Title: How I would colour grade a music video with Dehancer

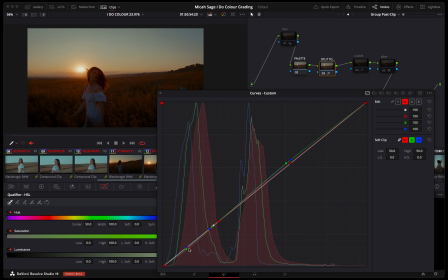(12:49)
But the pure blacks, we want to keep black. And as you can see, that's nice. Just like pops some blue out of the sky. Bit more color contrast again.
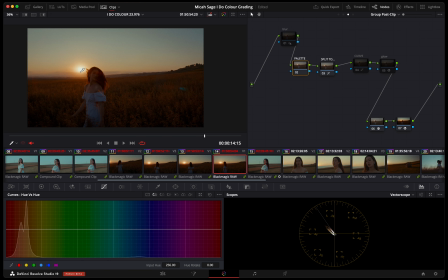(13:06)
You could also do I got the palette node here if I wanted to do some adjustments to specific colors within a hue versus hue or hue versus sat. But I don't really need to do too much for this image.
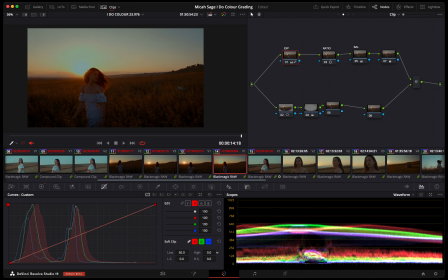(13:28)
And then one last thing I can do here too is play with softening up that super bright sun we have, which is just playing with the high and high soft under the curves.
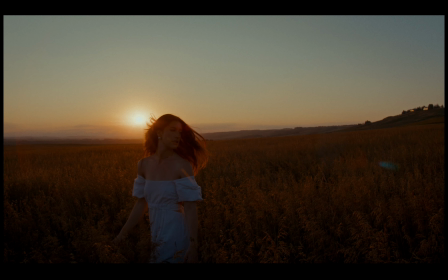(13:43)
But in DaVinci Wide Gamut, it's like really sensitive, I found.
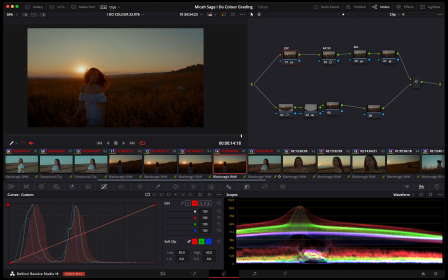(13:47)
So I don't really want to push it to like high soft 100 or anything.
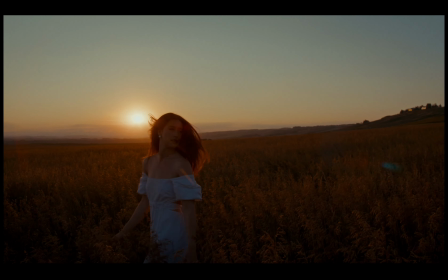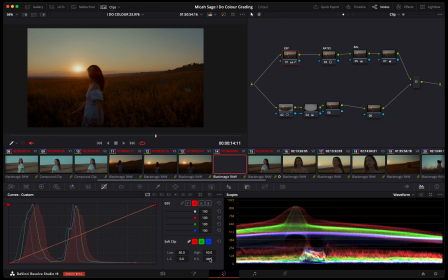(14:00)
Yeah, I think it looks pretty sick though. We shot these shots on some old Leica glass as well, that I rented out. And they already have some of these nice like
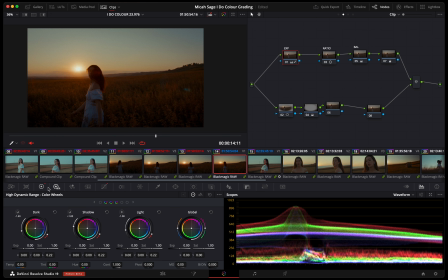(14:18)
flaring and out of focus characteristics that look a little bit more vintage, which definitely helps with the look. And then another trick is for pulling offset global exposure
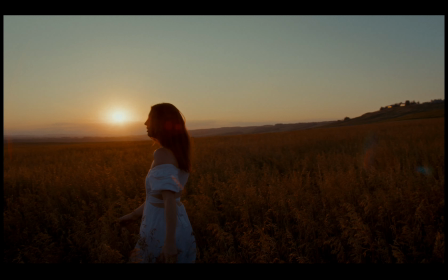(14:36)
is going into HDR wheels and setting the actual color space to what you shot it on,
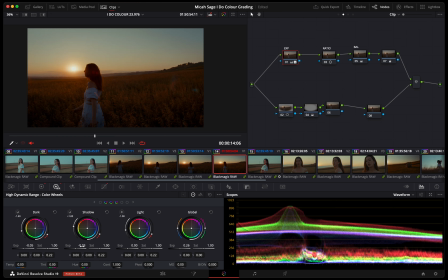(14:43)
and then adjusting the global exposure from there, and maybe some final exposure tweaks. But other than that, it's super easy now to just apply the grade to, well, obviously this is like exactly the same, probably from like exactly the same clip we were filming.
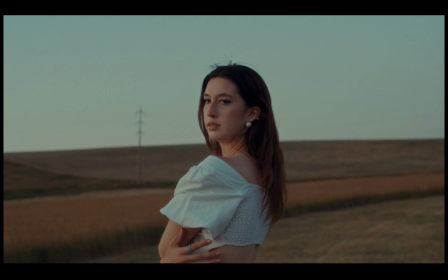(15:02)
So we can just apply that grade
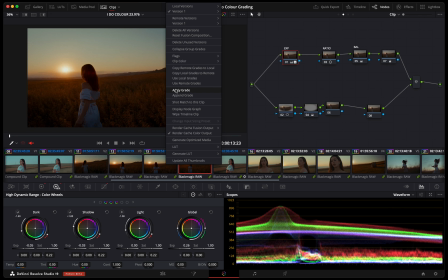(15:06)
easily between these clips, make slight adjustments if we need to adjust the power window maybe.
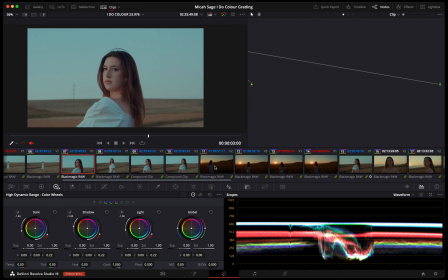(15:15)
Okay, sweet. And let's move on to another clip, still from the same scene. So we're still in the same group post and group pre clip no trees, if that makes sense.
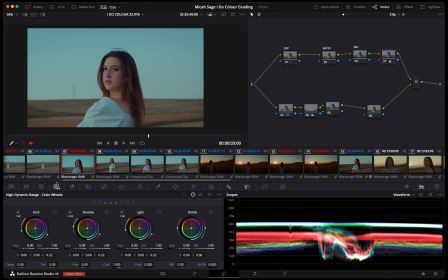(15:30)
We still have that look applied from before. So it's just mostly a matter of just adjusting on a clip level now, because this one obviously has quite a bit different lighting and look to it and color,
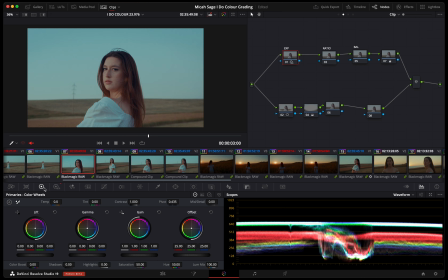(15:45)
but I don't want to be adjusting the look for those other clips that we just graded. So I'll just maybe speed through these adjustments here. Pretty much lift, gamma, gain, contrast going on.
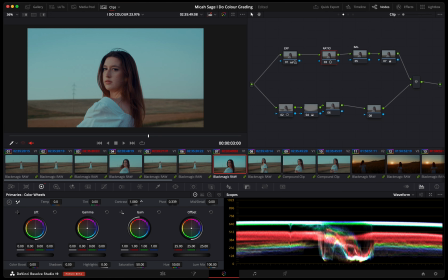We need a bit of a heavy temp adjustment to get it in a similar world to
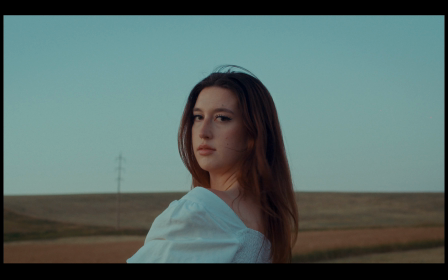(16:19)
those other clips we were working with. So warming it up quite significantly.
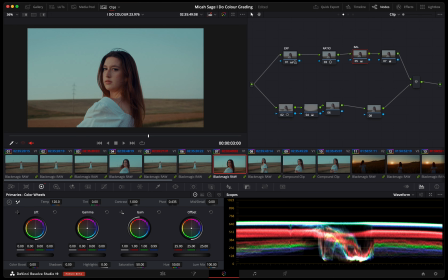(16:26)
Maybe even a little gain push towards orange.
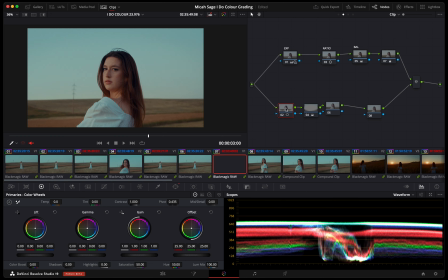And now we can do some power windows, and we could actually do one right on her face.
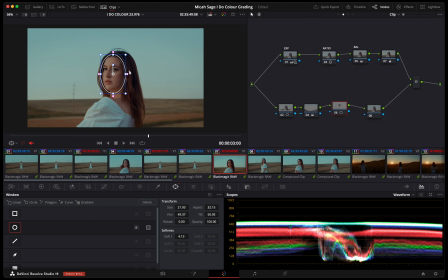(16:54)
This is something I like to do quite a bit too, is just do a power window right on the subject, just soften it just a little bit, and then essentially just accentuate the key light. In this case it was just the sun obviously, but we can just up the gain and
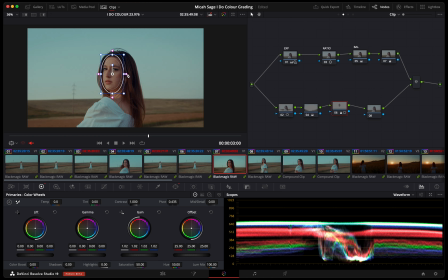(17:12)
still go for something that's looks a bit natural but pulls them a lot more out of the background. And then we'll add our outside again and just pull down the offset.
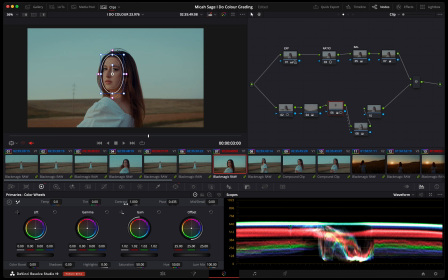Even a little bit of warmth too, so that we get some color contrast between her face and the background.
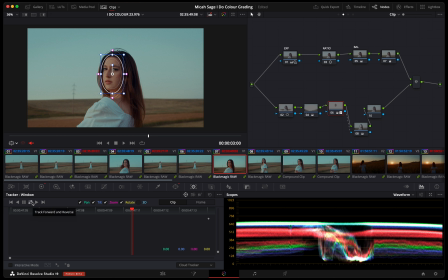(17:46)
And then DaVinci has a super good 3D tracker.
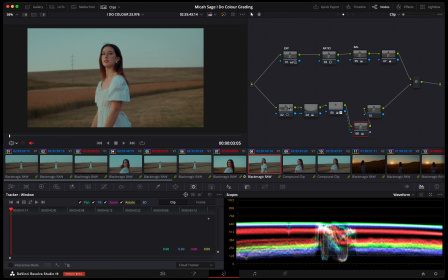(17:51)
Obviously this clip was only like one frame long, so super easy to track.
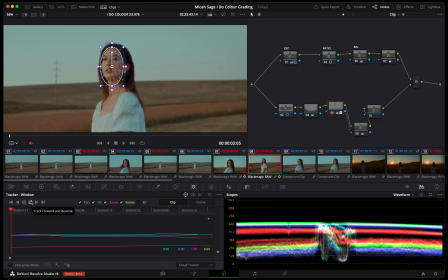(17:56)
But yeah, now we can just easily apply that same grade and just you'll see me adjusting the power windows and doing a track on them just to make sure that they're still fitting.
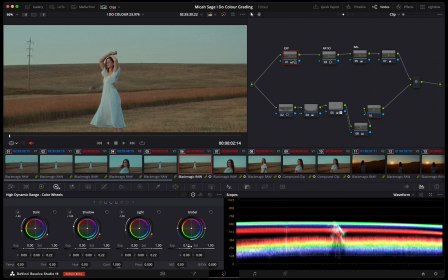(18:11)
This is a bit of a wider one, so now we're doing a bit of a bigger power window, not just her face.
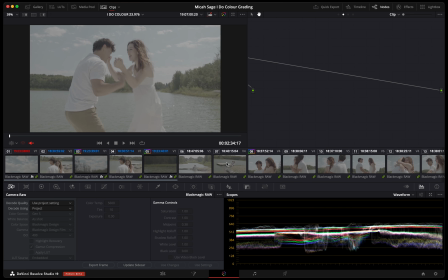(18:17)
Okay, so this scene is pretty sick because it's a bit more in the realm of some Tree of Life stuff, I feel like.
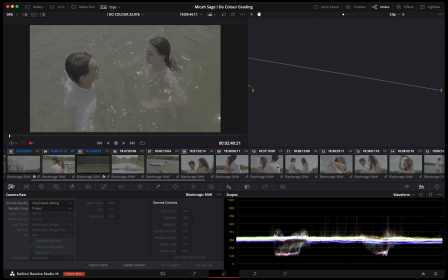(18:26)
Just very daylight. I think there even was like a lake scene in Tree of Life. So definitely some inspiration there.
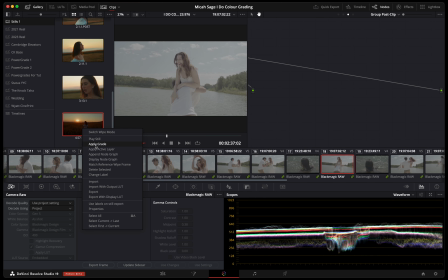(18:34)
But I'm going to try to go over things a little bit quicker since I already explained how to do things in the last one.
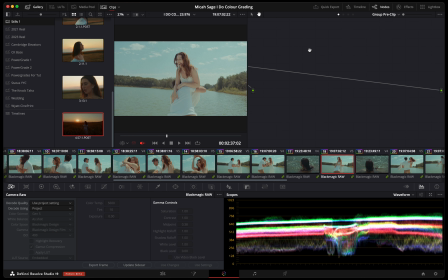(18:42)
It's a very similar concept here. We're just going to start actually with that
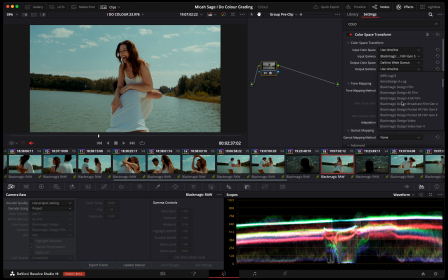(18:49)
the group post clip that we had from the last group and build off from that.
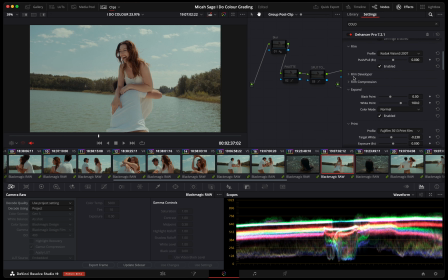(18:59)
So same film and film print, and then some things that I do adjust every time I switch scenes is the color boost and our like color density,
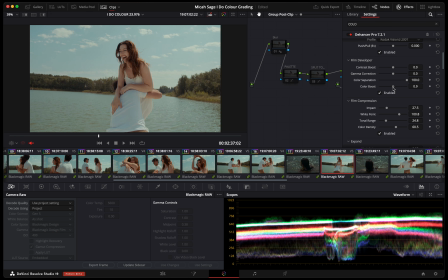(19:13)
those different things that will like really adjust the overall like saturation of our image, as well the film compression here just to control those highlights.
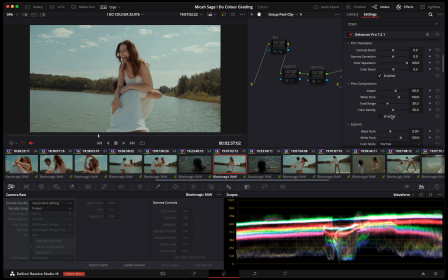(19:32)
And yeah, the 6K Pro I think did an amazing job with its dynamic range in this scene too. We had them wearing all white as well, which is really nice because there's just a lot of natural bounce going on,
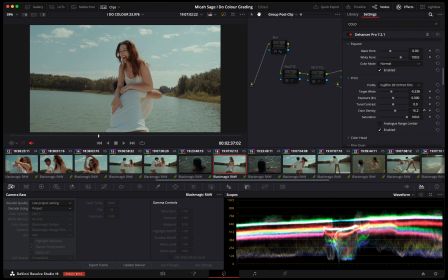(19:47)
and I think the dock even was like pretty white as well. So there's just like a lot of dynamic range to work with here, which is great.
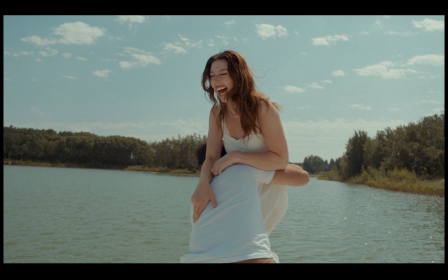(20:01)
So yeah, we basically just left all of our other little settings pretty much the same.
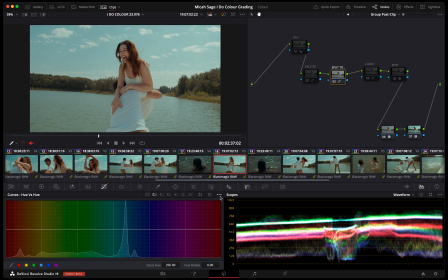(20:11)
But we are going to be making some changes here now that we are kind of working with some different colors.
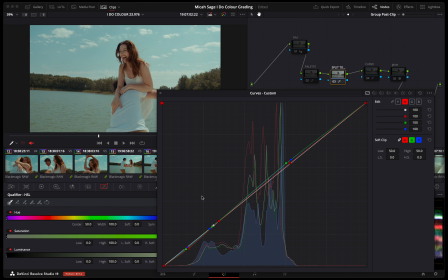(20:17)
We're working with a lot more greens and blues in this. So we're going to first tackle our split toning here.
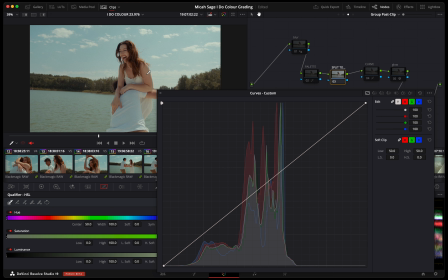(20:32)
Same with qualifying out skin tone just to protect that.
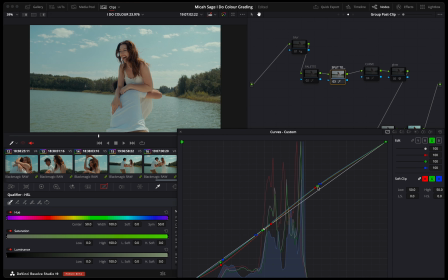(20:50)
So that's looking pretty nice. I do definitely want to push for those more like bluey greens or like pure greens.